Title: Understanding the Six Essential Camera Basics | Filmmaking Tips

It's not going to look strange as if you were using a shutter speed that wasn't within that 180 degree rule. so to help you visualize these things that I'm talking about and to give you an example I've invited out my fellow contributor John Rodriguez and he did an incredible video you can find right here about expression loop outs but we went to a tennis court and I had him do a bunch of jumping jacks and so let's check it out here
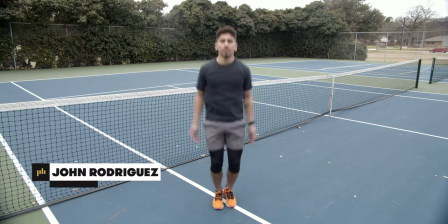489s
we have John our fitness guru in 24 frames per second at a
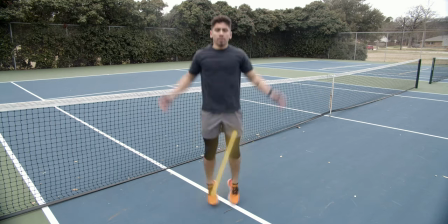494s
shutter speed of 50 these are the standard cinema settings and it has that nice blur that we become accustomed to that we see so often in film now we're going to double it and we have john still
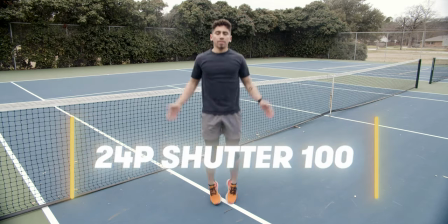507s
in 24p but at a shutter speed of 100 and notice how we're going to start to lose some of that blur we're going to see a crisper
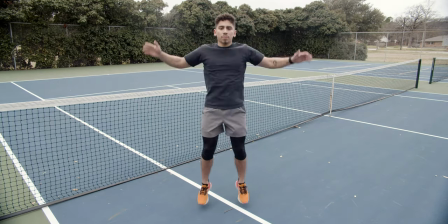515s
image we're going to see more detail double the shutter speed to 200 now and even less blur but we do have a very
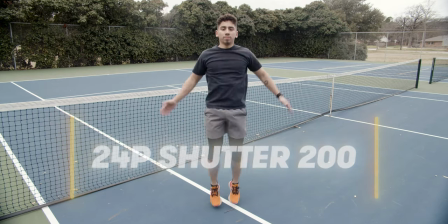523s
sharp image this is a good look for like I said anything with high action in it.
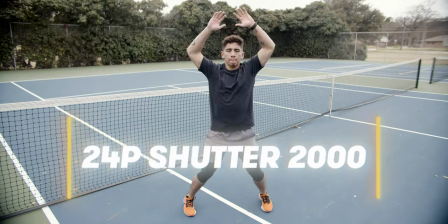529s
Now we took the shutter speed all the way up to 2,000 just to show you how unnatural and alien the footage feels.
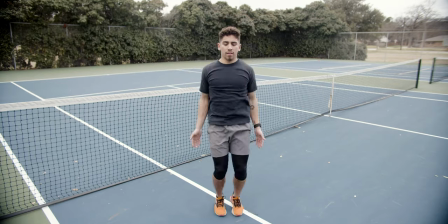536s
With the shutter speed this high we could actually freeze the frame anywhere in this footage that we wanted and we would have a perfectly in focus still of John.
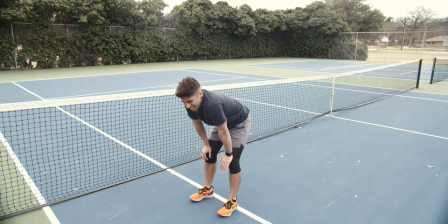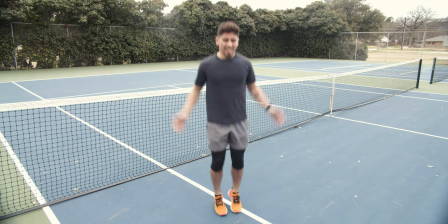552s
Now let's move on to slow motion.
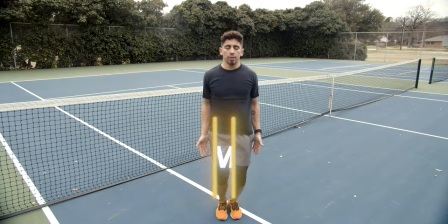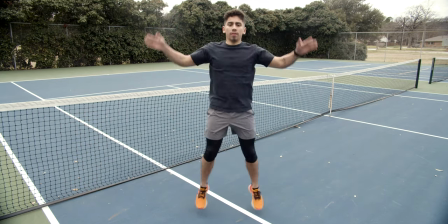561s
So when we take our frame rate past 24 or 30 frames per second it
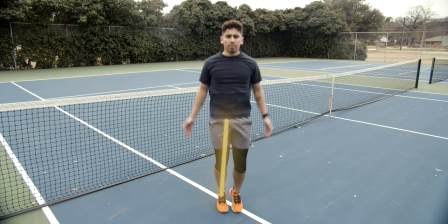566s
starts unlocking the ability for slow motion right now I'm at 48 frames per second
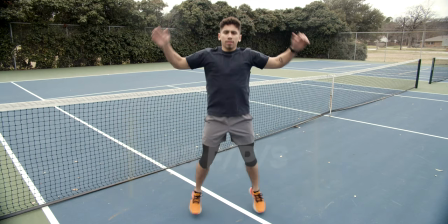570s
so a one second clip in 24p is now actually a two second
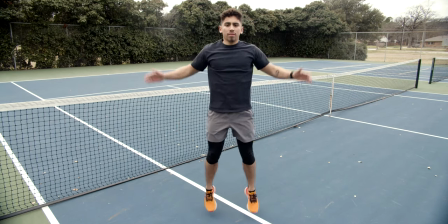575s
clip and now here we are at 60 frames per second in 24p which would take a one second clip and make it a 2.5 second clip thank you so much for watching it really means a lot to me please like subscribe comment I'll try and address your questions maybe leave some suggestions of what you might like to see me cover next time but for right now that does it for me I'm out